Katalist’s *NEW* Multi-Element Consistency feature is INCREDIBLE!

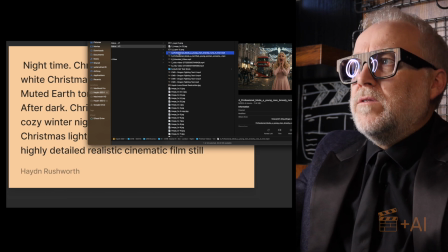(8:13)
use for this one this is what you end up with and
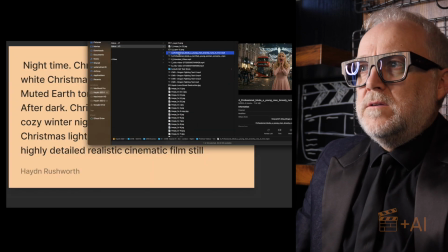(8:20)
this is how the tool transitions from one background to another see that it's kind of starting off with one background they've both got to run and run run run run run
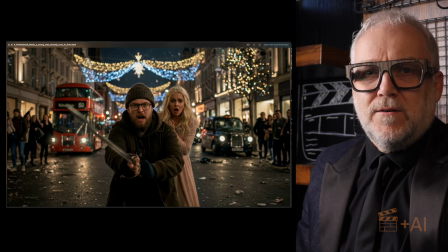(8:29)
to try and create a new background messy so i used
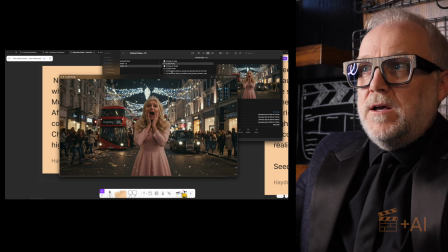(8:33)
the design to get uh the background the same i'll show you how so it went from that to this if you look at the backgrounds the background
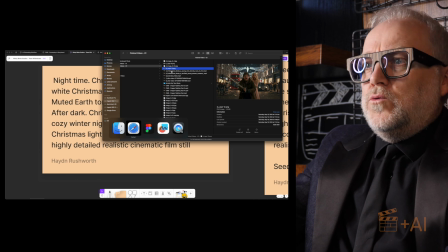(8:41)
is the same look let me show you how go into design i also wanted to control their gaze as well because what they were doing is
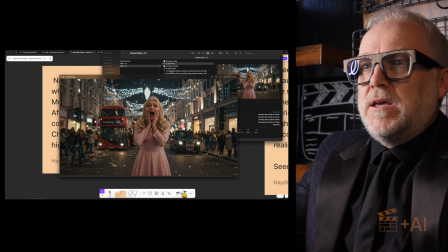(8:49)
they were looking straight at the camera and anybody who knows anything about filmmaking knows that you don't do that it's called breaking the fourth wall characters don't
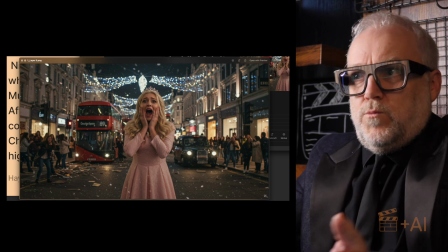(8:56)
look at the camera unless it's on purpose because you're the audience what what are you doing in their world they have no interest in you you've
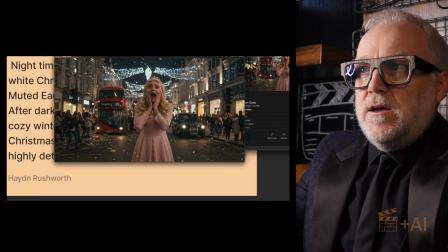(9:02)
got nothing to do with she's supposed to be screaming at a dragon right um these guys are screaming at you
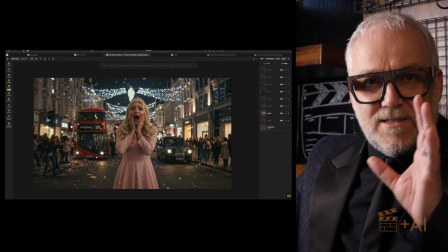(9:09)
i want them to look up so they're screaming at the dragon okay so into design to fix that shot and first the background the first thing i did was i came over to
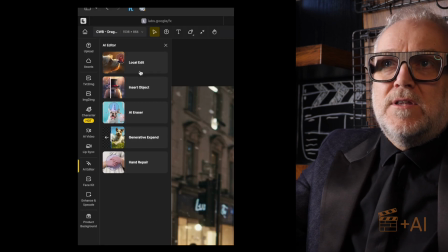(9:18)
ai editor i used the um ai eraser
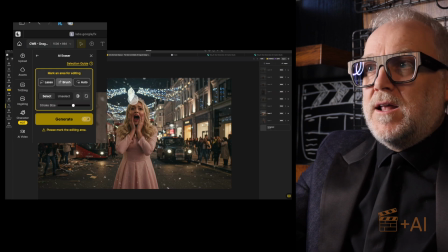(9:24)
and what i did was i just used the brush tool and i edited all around her i'm not going to do this
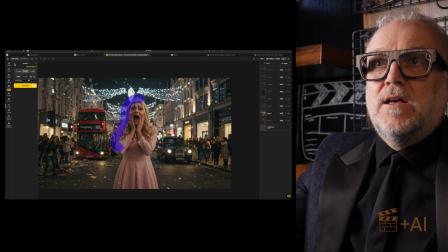(9:31)
again and do it twice but basically I edited around her and erased her and we ended up with
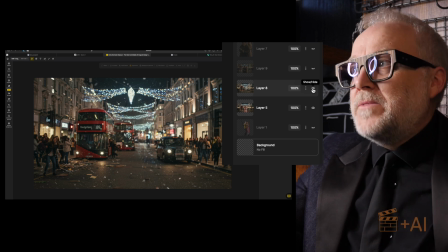(9:40)
fantastic that was important because now I then imported the next shot which was
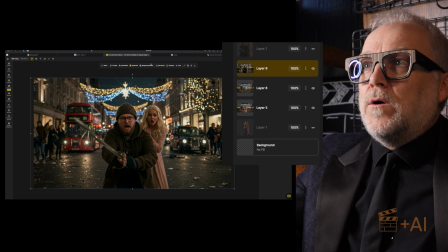(9:46)
this one if you actually highlight this then go up here I clicked on the background remove tool and it did an amazing job as it often does and what I ended up with was so this is the background and
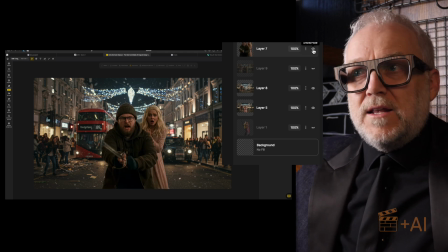(10:02)
then these guys they're in the foreground what's great is because the lighting was the same and the setting was the same in both shots
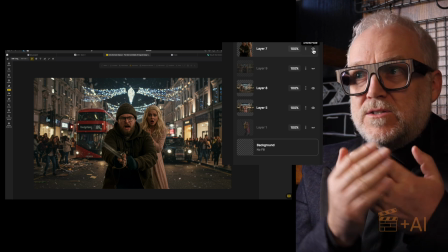(10:10)
the light they they blend really really well together because the light lighting is the dead giveaway if your lighting is different it's very difficult to blend it.
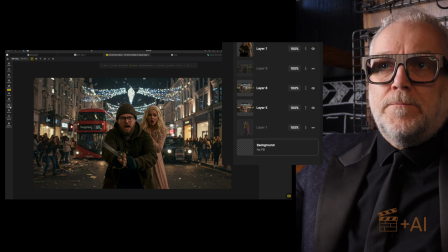(10:18)
Now his sword's missing. So I went up to the AI editor and local edit,
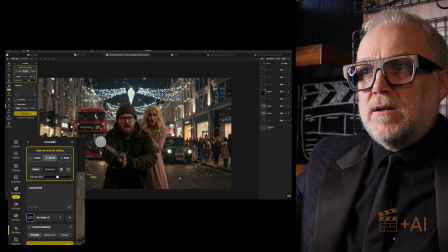(10:26)
used the brush tool and I kind of just, I did that.
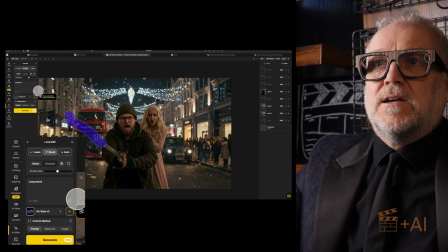(10:30)
I'm not going to do it again, but basically I, and then you click generate. And in fact, I even wrote in here, long sword.
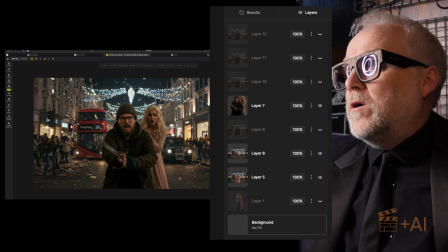(10:37)
So you can see that there. And what I got back was indeed a long sword.
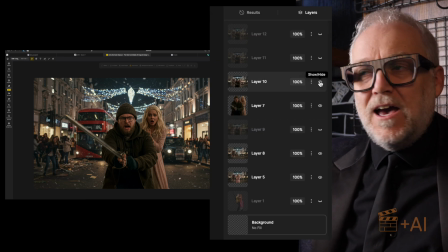(10:43)
I got several. This was the best one. perfect so now that i've got this image i need to move their faces so the next thing that i do is go over here to
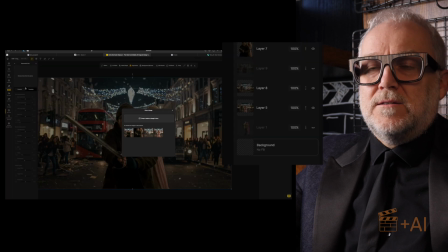(10:52)
face kit and with face kit you've got expression edits this is such a great tool it asks you what you which layer you're
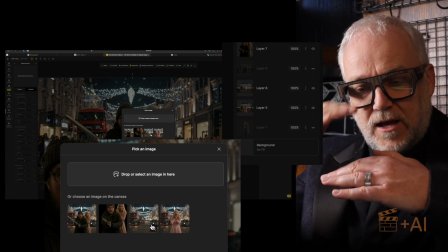(11:00)
working on because this is like photoshop you build layers to kind
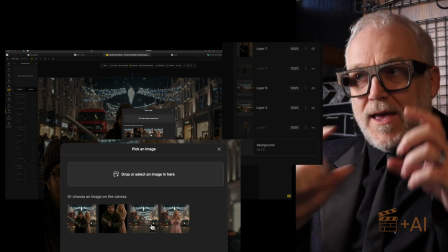(11:05)
of edit your image element by element and this is why i often use design
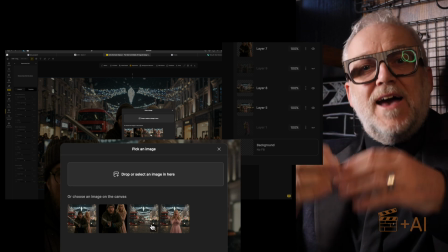(11:10)
to kind of to edit the shot to get it just the way I want it and then animate it so you would click this one which is
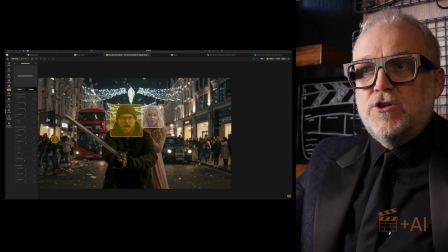(11:18)
the the layer that has their faces on and very helpfully it's identified two major faces and another one over here not interested in this lady but
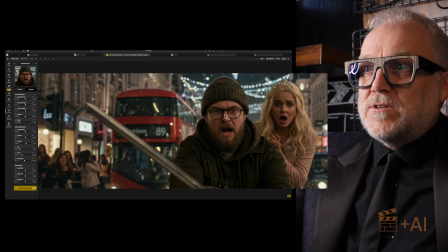(11:26)
these two so I clicked on one of those and look watch this you've got so if we do the bloke you've got all these we're going to
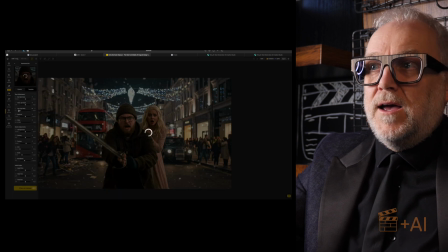(11:34)
have him look up so eye vertical gaze look up and bing and now we go down to head angle
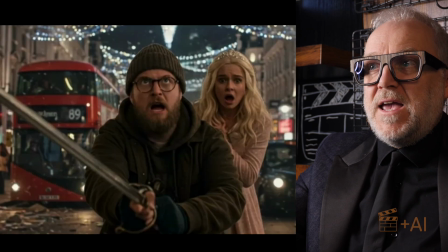(11:43)
and head pitch up bing there we go got him looking up so i did that with both of them and we ended up with